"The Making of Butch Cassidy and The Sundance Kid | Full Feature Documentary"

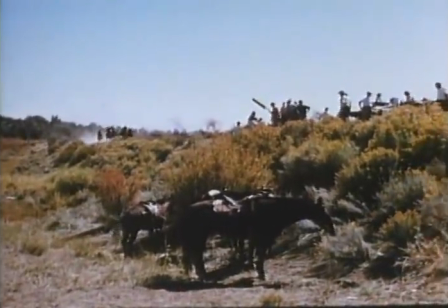[16:42]
One of the fascinating things about Butch was that while most Western heroes deal in confrontations and showdowns, he spent his whole life trying to avoid them.
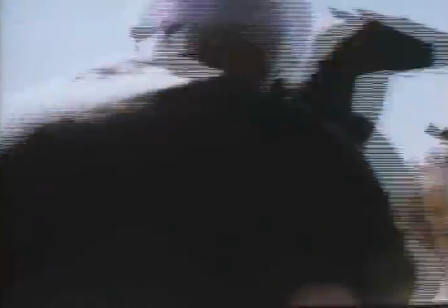[16:51]
The smartest thing he ever did was to clear out of the country when he saw civilization catching up with him.
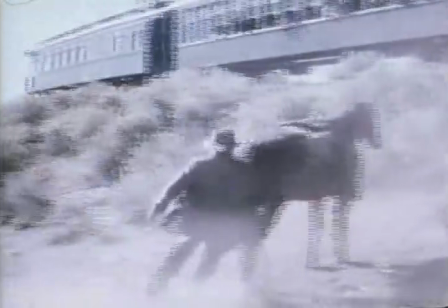[16:57]
Most of the other outlaws of that period stuck around to get hunted down and killed.
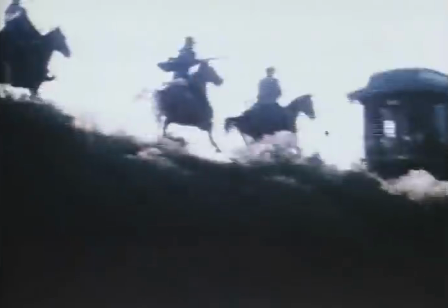[17:03]
Goldman had a feeling that we might run into a little trouble here because the movie audience is used to the hero in a western being
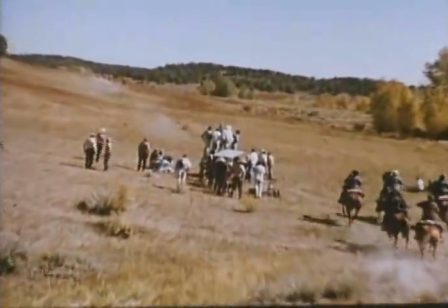[17:10]
able to do the impossible and so you say it's only six guys why doesn't John Wayne shoot them all or why doesn't Paul Newman shoot them all the
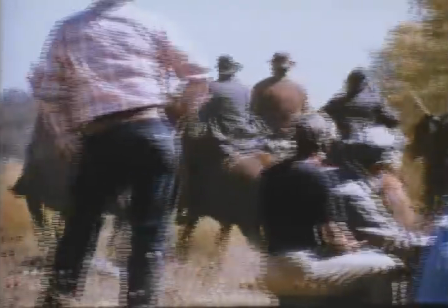[17:17]
fact is that Paul Newman can't shoot them all and if he tried to shoot them all they'd kill him
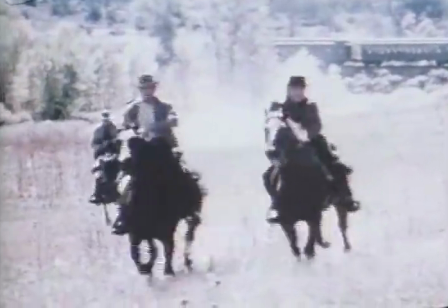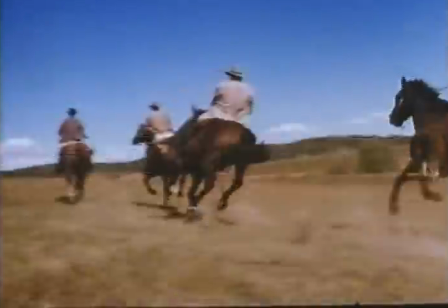[17:27]
Paul and I had a disagreement about the shooting of the posse and that is the proximity and the identification of the posse.
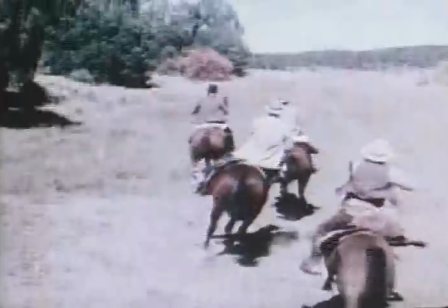[17:34]
I felt that the posse should be nothing more than ever a presence.
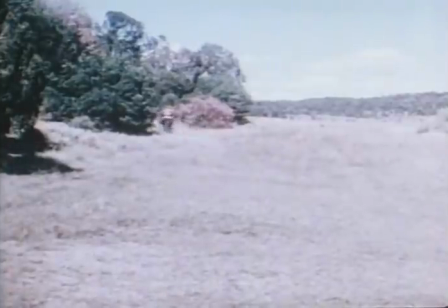[17:39]
We would shoot on a wide-angle lens to give it distance rather than a long focal lens because then the character is right on top of you.
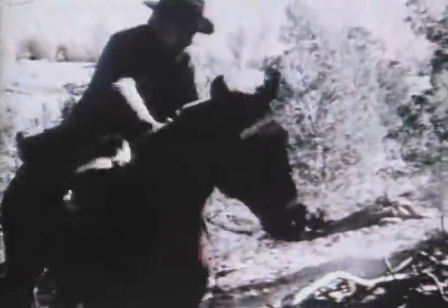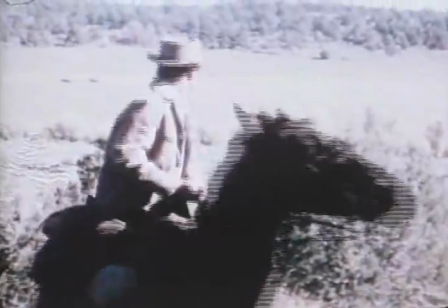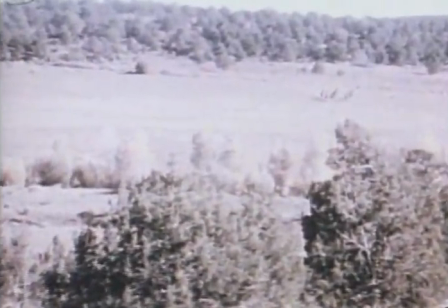[17:56]
I preferred using the long lens because that way I was able to get the feeling of distance and still keep them close enough to be menacing.
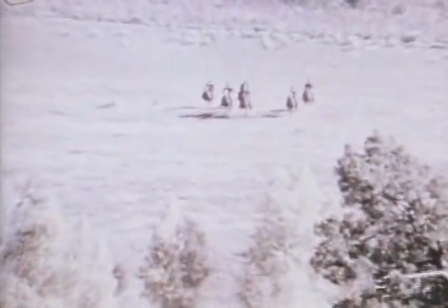[18:04]
We used a 500mm zoom to get that effect.
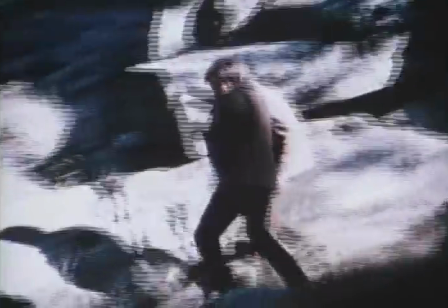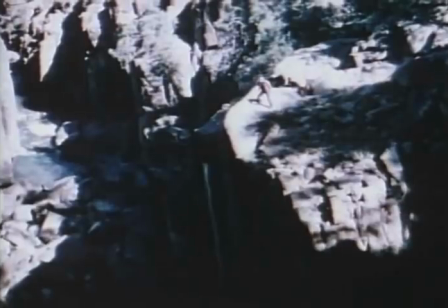[18:14]
How we shot the very end of the chase along the animus River Gorge in Durango
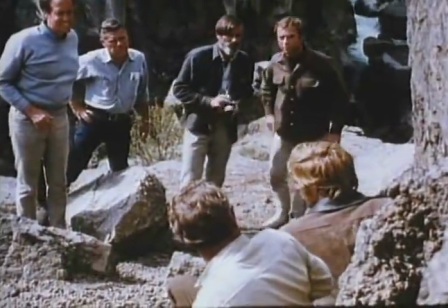[18:22] Well the way I figure we need a fighter gil forgive we go to jail
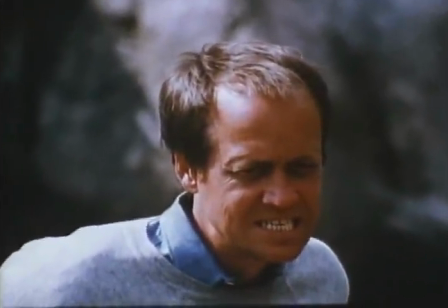[18:26] No, we'll jump like hell we will we shot the scene there up to the actual jump itself But
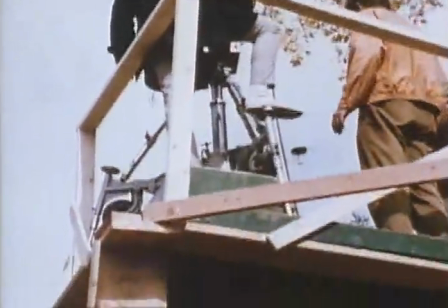[18:33] the water at that location wasn't deep enough for our two stuntmen to jump into so we constructed a platform Just
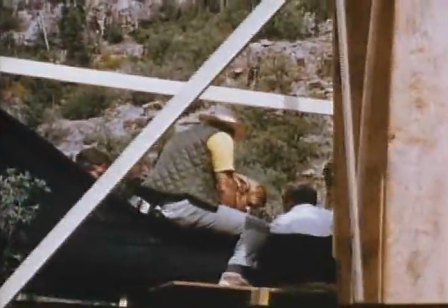[18:39]
off the edge of the cliff and Paul and Bob jumped on it at the end of their scene
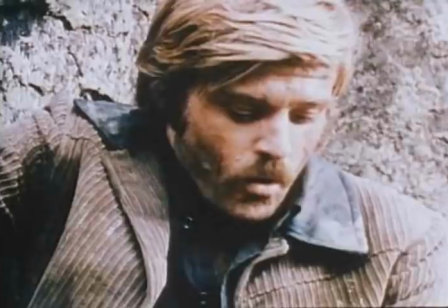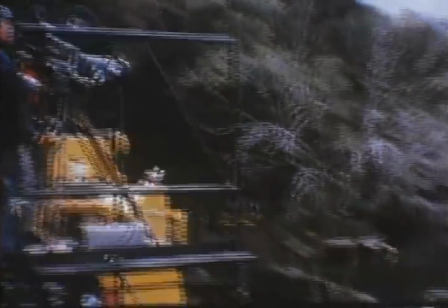[18:52]
We had to go back to Los Angeles for the actual jump, which was done several months later.
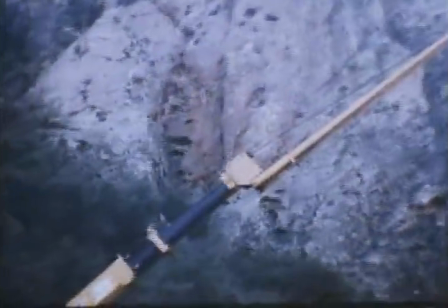[18:56]
We went out to the Fox Ranch at Malibu, and we put our two stuntmen up on top of this 70-foot crane.
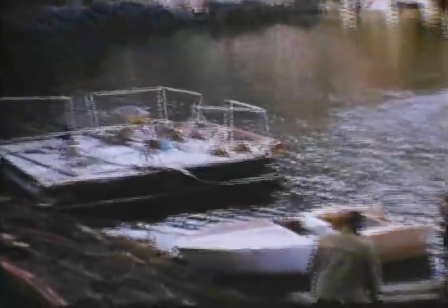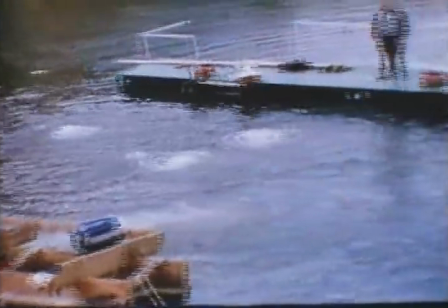[19:07]
We stirred up the water with a dozen outboard motors to simulate the rapids.
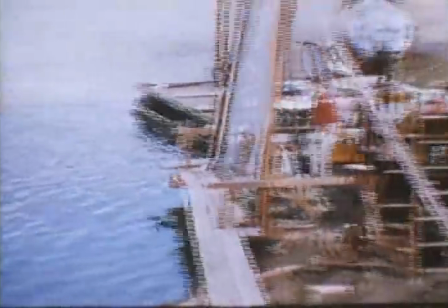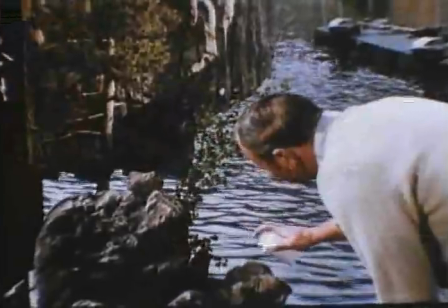[19:16]
Bill Abbott, who's the head of Fox's special photographic effects department, had this glass painted to look like the cliffs around Durango.
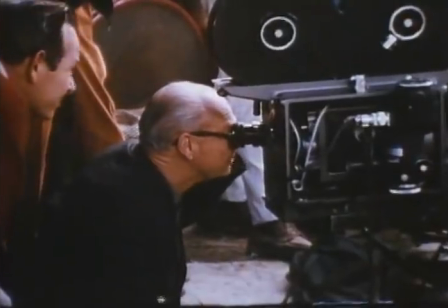[19:24]
He set up the camera to shoot the stuntmen through the glass and pan them down to where they hit the water.
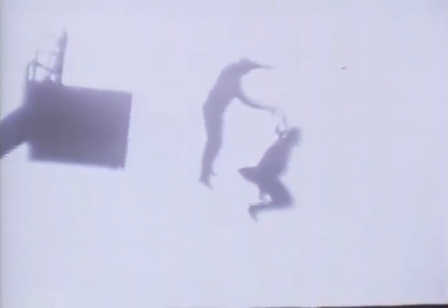[19:30]
Here our two stunt men jump off the crane at Malibu. You'll notice they're going across the screen left to right.
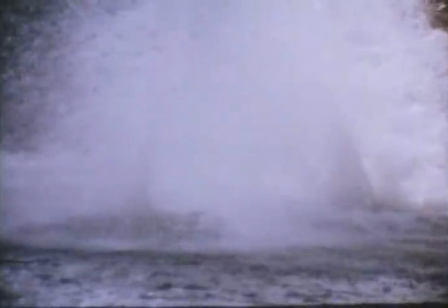[19:38]
This is how that shot looked in production after it was photographed through the glass,
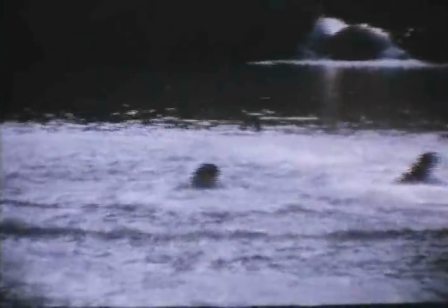[19:44]
flopped to change direction, and cut into the end of Paul and Bob's scene.
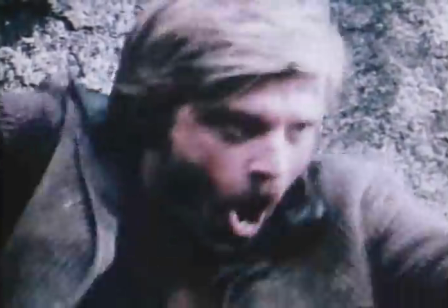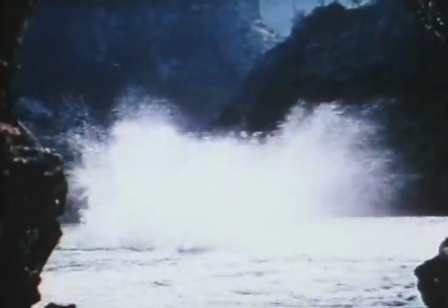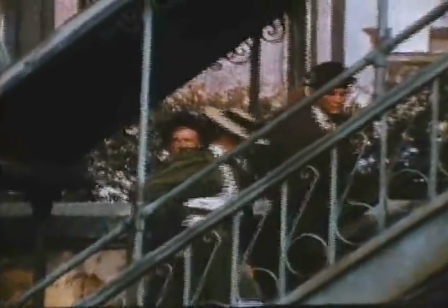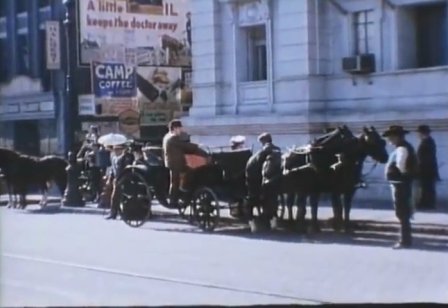[20:04]
The trip they made through New York on the way to Bolivia became one of our three musical sequences originally was to be done in live action
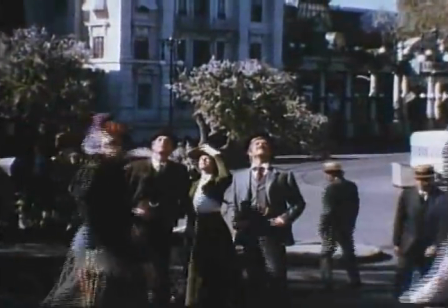[20:11]
like the bike sequence and i wanted to shoot it at the fox studio where they built a magnificent new york street for hello dolly but since our
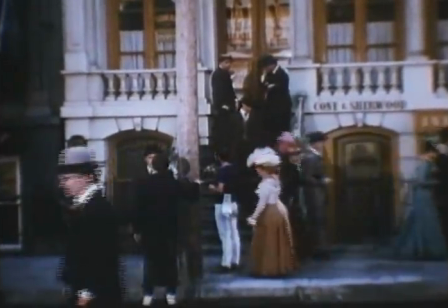[20:18]
release date was before dolly zanuck didn't want us showing the street to the public before dolly did
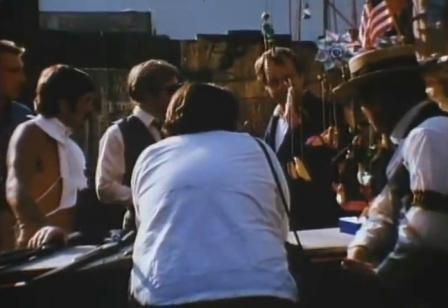[20:23]
so i decided instead to make the sequence out of old still photographs of new york during the late
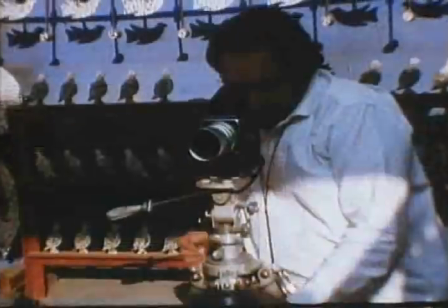[20:29]
1890s we took still pictures of our stars at various spots on the dolly street then we cut them out
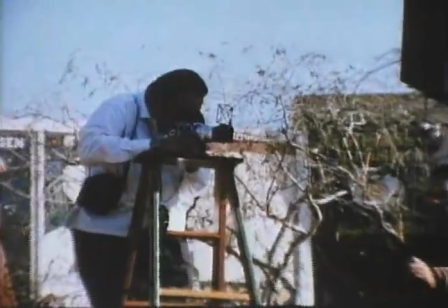[20:35]
and we pasted them into old photographs so they would actually seem to be a part of the period pictures themselves.